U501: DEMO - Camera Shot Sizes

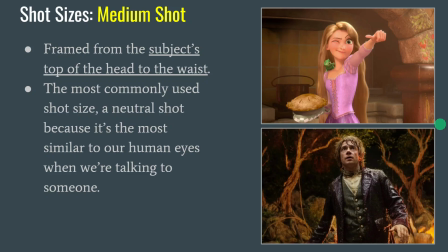(8:17)
You'll see all the shots most of the time, but this one is the most common one because it's the most natural to how we look at other people. It's the most balanced when we're looking and having a conversation at someone. This is typically how we see one, so it's very neutral and pleasing to the eye, which is why you'll see it more often than not.
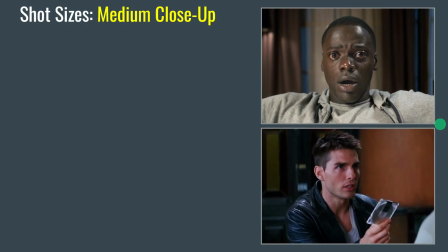(8:33)
And again, we're getting a little bit closer again. Next one is the medium close-up. And this one is framed from head to chest. That's where you want to get this one. So you can see the top is always going to be the top of the head. So in the last few examples, you've always seen the top area is the top of the head. We're zooming in on where the bottom of the frame is.
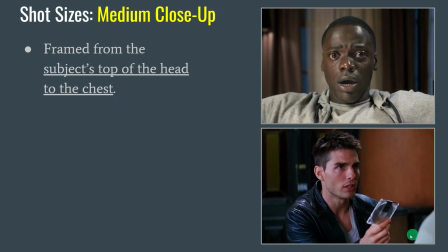(8:51)
This one, the bottom of the frame is the chest area. So you can see right here, mid-chest, we're not at the stomach. We're a little higher up. Again, minimizes distractions, allowing us to get closer and focus on the subject without the background getting distracting.
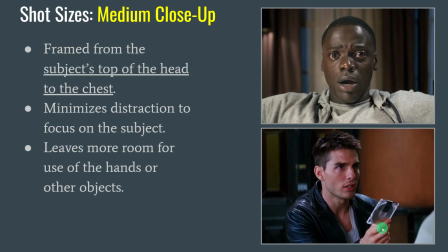(9:03)
And it also leaves room in case the subject is holding something. So if they have something important in their hands, in the video it talks about Thanos and his Infinity Gauntlet doing the snap. The medium close-up allows room to focus on the person and what's in their hand and not be distracted by the background.
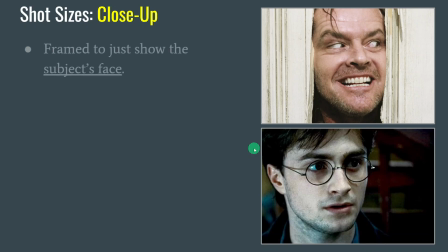(9:21)
Next up, one of the most commonly used ones for emotion is the close-up, and this just shows the subject's face. So if you get around the neck, that's okay, or just the face at the bottom of the chin, but the primary focus is that the subject's face takes up pretty much the entire frame.
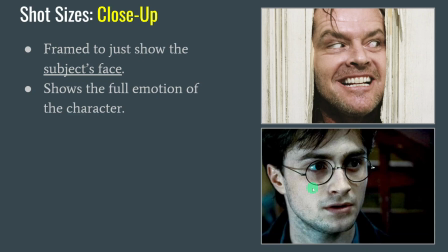(9:36)
That's what we're focusing on. Again, this is allowing us to get closer and see the character's emotion and convey empathy on what they're going through. So we can see their facial expressions. What are they feeling? Have they gone psychotic like Jack here in The Shining? Are they thinking, contemplating, worried, sad? What kind of emotion they got going on?
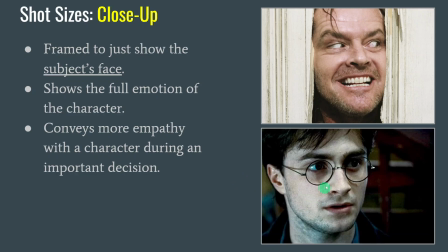(9:55)
We can tell by getting really close to their face. That's the close-up. Again, the close-up is the character's face takes up the entire frame.
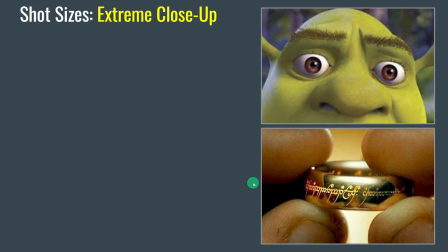(10:03)
And then lastly, the last type of shot is the extreme close-up. So this is where you're getting as close as you possibly can. So again, you see throughout this entire thing, we got really wide and we got gradually closer. We started all the way with a wide shot really far away, and now we zoomed all the way into the extreme close-up,
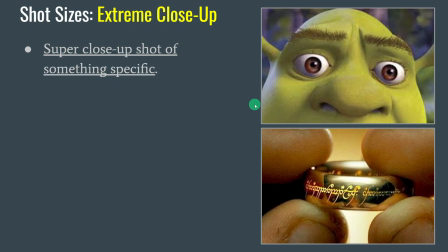(10:18)
where we're trying to get as close as we possibly can to a body part or an object. So this one, again, doesn't have to be a person. It could be a super close-up of something small, like a small detail, a small piece of jewelry or something. It's also called an insert shot, aka it is an insert shot. We'll talk a little bit more about that in the next lesson, but these are often very similar.
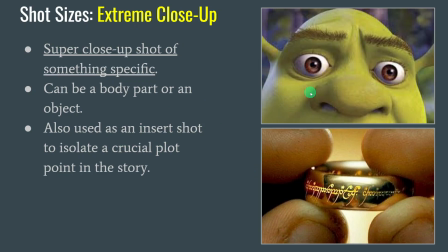(10:38)
So this one you want to zoom in on like a body part. Most people do the eyes. Eyes is one of the most common ones, or you can do other kind of body part like the nose or the ears or some kind of small object. The one thing to keep in mind when you're taking these pictures is don't put the camera lens right up against the object. If you put the camera lens like a millimeter away from this ring,
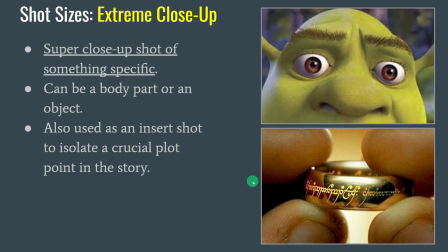(10:57)
it's not going to be able to focus. It takes special lenses to get right up to an object in focus, so just back up a little bit on the camera. You can't get right up to it when you're trying to take it. You may have experienced something like that on your phone. If you try to take a picture with your phone and you get really close to something and the phone's not focusing for some reason, it's because it can't do that.
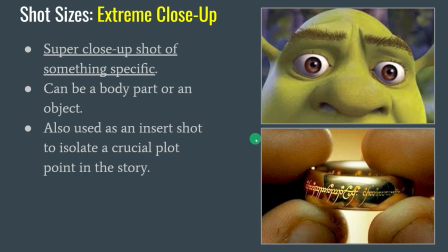(11:15)
You need a special type of lens for that. Same thing with the regular cameras that we're using. You can't be point blank right up against the object and take a photo. You just have to zoom back or move the camera back away from it a little bit until you can get that nice clear focus.
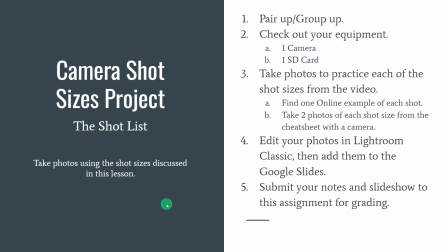(11:30)
All right, so what you're doing, very similar to what we've been doing in the previous units. You'll get a camera and an SD card and practice taking the photos that you've seen in the video and the ones I just covered right here. You'll need to get in groups or pairs so you can share the camera and the equipment, because there's not enough for everybody.
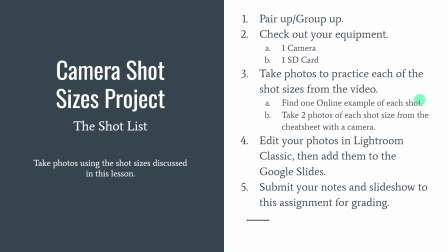(11:48)
And also you'll use each other as subjects to take pictures of. As always, you will take the pictures in RAW, edit them in Lightroom, and then attach them to the slideshow I'm about to show you.
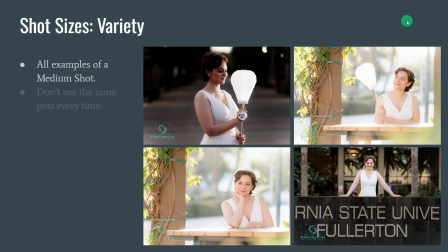(11:58)
One thing to keep in mind when you're taking your pictures is add variety to your shots. Don't just take a picture of a classmate in medium shot and just go snap, snap, and then you got 2 photos done. Mix it up. Take a photo in one place, then move them to a new location. Have them stand up, sit down, move all around.
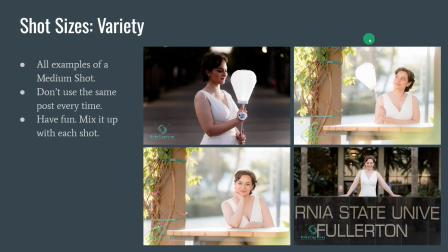(12:14)
So every shot is a little bit different. You don't want 2 full shots that look exactly the same or 2 medium shots that look exactly the same. They should be slightly different.